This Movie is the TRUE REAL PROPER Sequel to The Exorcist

best jump scare in horror movie history i kind of think so it might be it's sort of that that infamous double climax there's a
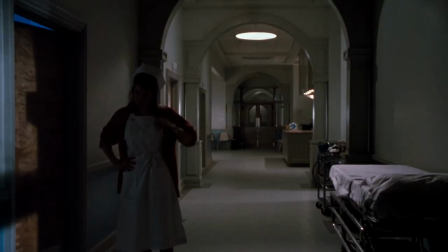7:59 nurse in the hospital she hears something and she goes to go check up on a patient one angle down the hallway she walks into the room and you can
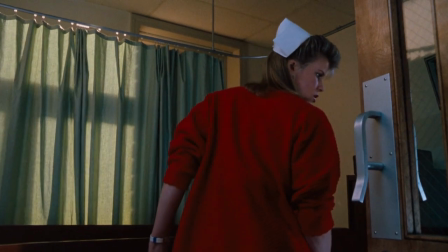8:08 see in the room there's some curtains kind of flowing a little bit from the wind or whatever and it's like well what's behind that there's a
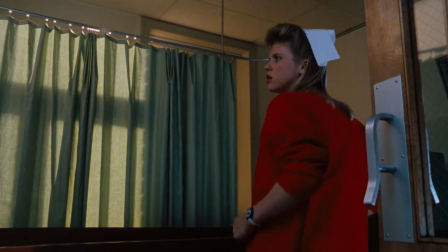8:15 sound that happens and And she looks and it's a glass and this ice slowly melting in glass causes a sound.
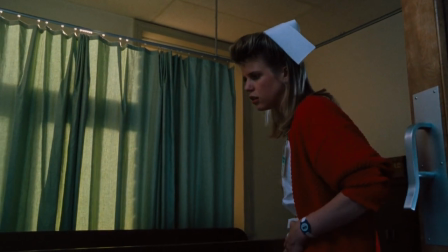8:23 She's like, oh, oh, that was it, right? She reaches for the glass. Baaah! I can't get any sleep here! Poor patient who's, you know, he got pissed off.
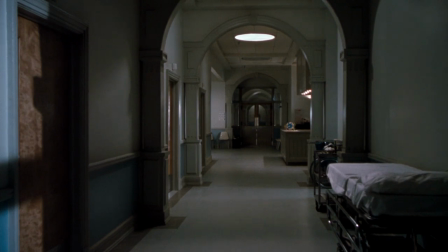8:35 He got woken up by a nurse. Then it cuts to the hallway again, peering down to where there's an elevator in the back and the nurse station. This shot is continuous. There's no cuts. yeah which is rare again yeah it's very what makes it work very well and there's
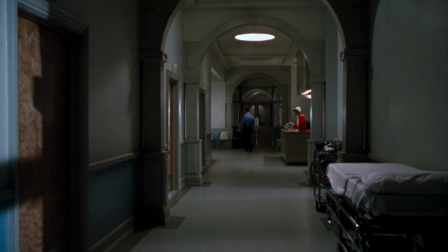8:50 so many little things happening in there and there's a cop that comes in at one point and he sits down and it's again very subtly you think okay yeah cops there nothing's gonna happen the
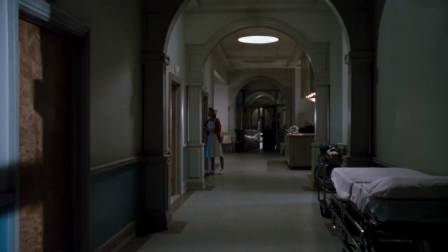9:05 cop is there you know yeah and then nurse gets up and she goes to a different room to check on something and another cop comes and gets that cop and they leave together like okay she's by herself now then the cop comes back comes back and you're like okay well the cop is there i guess she's kind
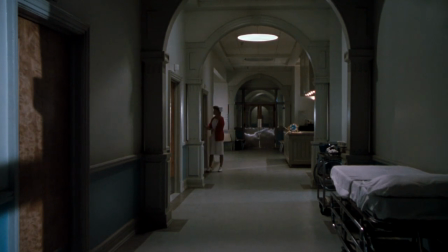9:24 of safe and the cop leaves again and like just seconds later she
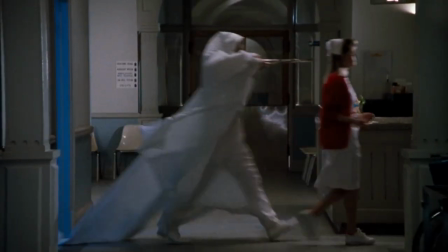9:29 comes out of the room and then that's your second scare right and again you don't see the murder happen the time that takes place between the first jump scare and the second one I think is what makes it work so well because a lot of jump scares you know the cat comes out you know it's it's seconds away that the next jump scare seconds away but this is like minutes away yeah you've already calmed down from the first scare I had forgotten all about the first jump scare part it scared the living shit out of me that first one it's like holy fuck so it worked on me yeah you know because I was my heart was beating and then it calmed right down I was like okay I know something's coming but when now I can't quite remember yeah and I was calm and then it's
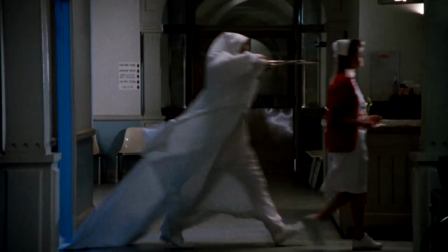10:26 perfect yeah and that image gets burned in your brain of that that white gown white gown figure the murders are very inventive this guy or this this person took their time right all the murders are done to sort of almost defile the church as well right and to kind of throw it in the church's face this movie had a lot of cuts made to it due to the studio there was an alternate opening there was an alternate ending movie never actually had the actor who plays damien karis
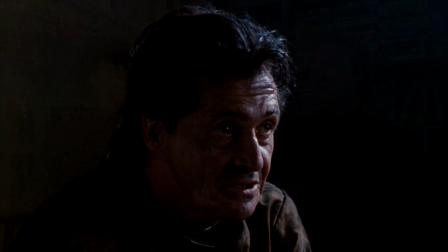10:59 in it originally yeah which would have made it more confusing and there is an alternate version of the movie out there called Legion which is kind of more of the director's
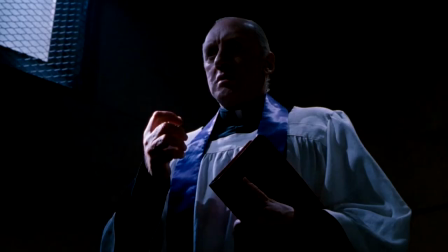11:09 cut but I'm not glad they put in the forced studio exorcism it's all ridiculous like the priest comes in to exercise Damien Karras and he
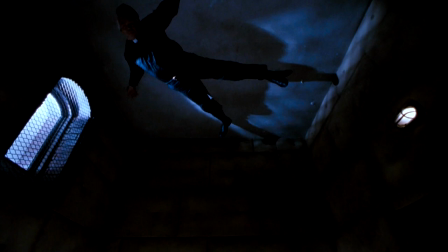11:20 gets all thrown onto the ceiling and like sticks to the ceiling and peels off the floor all comes out and all the hell coming out of the floor and the bible all blows up you can tell where hollywood is like they put their finger on that one right this movie does follow the book like very close very close you read it yeah i just read it yeah i didn't read it cinematically it does everything a horror movie should do it